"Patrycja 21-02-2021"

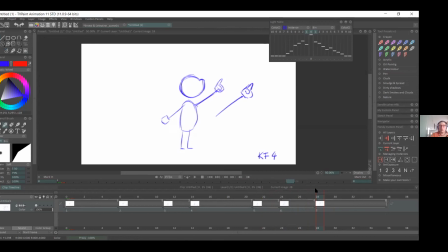[57:16]
Like when you're animating, it'll just, when you have your frames, you'll see that naturally. Evet. Yani animasyonda gördüğünüz gibi aslında tek tek her şeyin ayrı ayrı aksı var.
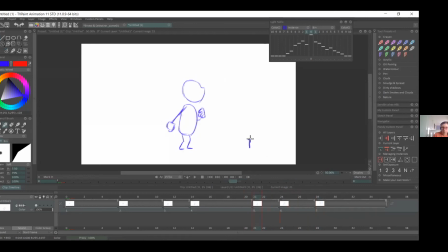[57:30]
Ama yani bunlara böyle takılıp hepsini ayrı ayrı da hesaplamıyoruz. Yani bu doğal olarak kendiliğinden gelişiyor bu zaten. So let's quickly add a couple in-betweens here. So Evet, şimdi hızlıca biraz in-between ekleyelim.
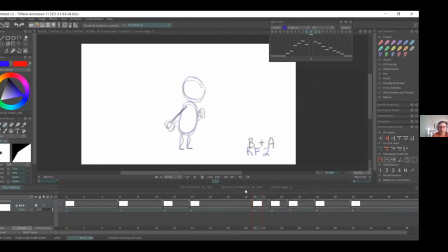[57:51]
I'll add 2, because I think like 2 is a nice number to add when you're going into like anticipation, but like the animation style is pretty quick. So Evet,
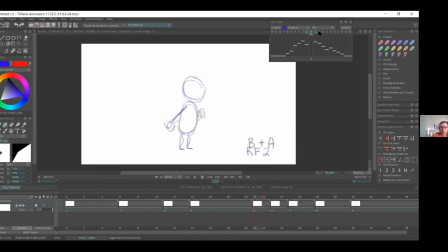[58:07]
iki tane in-between eklemek araya iyi olacaktır diye düşünüyorum karelerin arasına. and also like it's easy to move like the hand, so that you can,
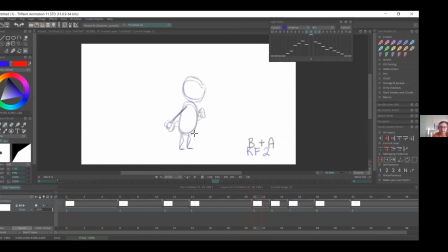[58:21]
it's not traveling too much and you can see the movement instead of it like jumping suddenly. Evet, burada yani aniden bir zıplama hareketi gibi bir aksiyondan ziyade kolun hafifçe ileri geri hareket edişleri var.
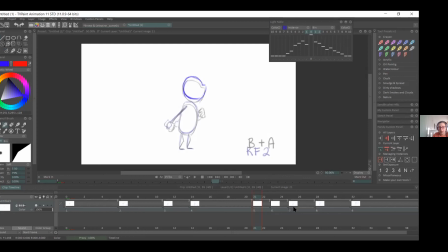[58:40]
So here, I think we can ease in. So basically what we'll do is this. So this is going to be our,
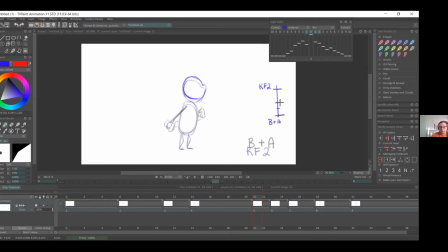[58:57]
so we'll have the middle and then the in between. And so we'll be favoring basically that breakdown and anticipation, because you want to like cushion and kind of prepare, and then for the spring to happen.
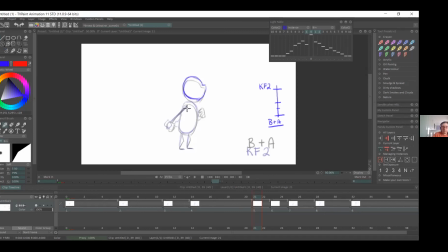[59:16]
Evet, burada ekleyecek olduğum in-between'lerin timingi bu şekilde. Burada breakdown ve anticipation'a doğru önce tam yarıya, daha sonra tekrar o ikisinin yarısına gelecek şekilde 2 tane kare ekliyorum. So
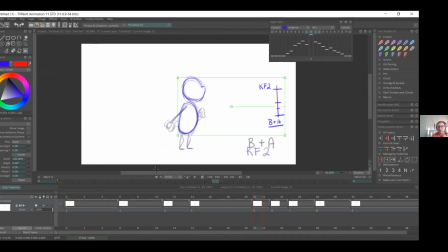[59:38]
sometimes when you're in betweening, it may feel that you're kind of drawing over the same lines, but you know, if you want like a super smooth animation, then you'll have to do that, because even if the line is like literally just next to it,
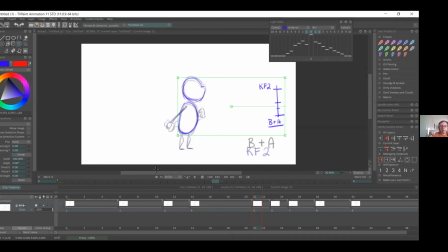[59:56]
that will make it like super smooth. But if you don't, then cut down on the in-betweens. Evet, bazen in between'leri atarken sürekli aynı şeyleri çiziyormuş gibi hissedebilirsiniz ama oldukça smooth bir
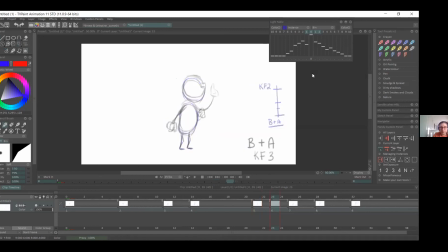[60:13]
animasyonunuzun olmasını istiyorsanız birbirine yakın da olsa araya in between atmanız gerekir. So here, again, I'm just copying the head and the body because it's not doing much.
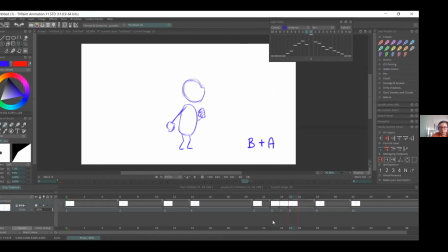[60:31]
And again, we're mostly focusing on the arms. Evet, burada yine kafayı ve vücudu kopyalıyorum. Çünkü kafa ve vücut üzerine çok fazla bir şey yok. Kollara odaklanacağım burada. So here is where
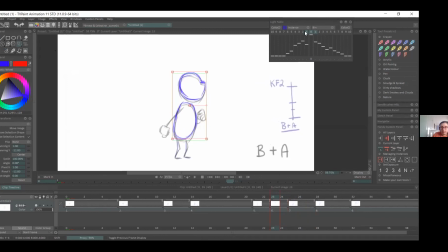[60:48]
it's kind of nearly overlaying on itself. So you can see it's very close. But also, it depends on like the quality of the line.
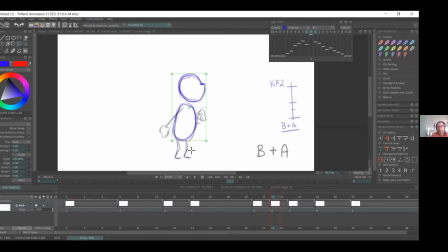[61:05]
If you have very clean lines and you're able to easily see, then that's great. Please share secrets to that. Evet, burada yani vücut neredeyse aynı noktada.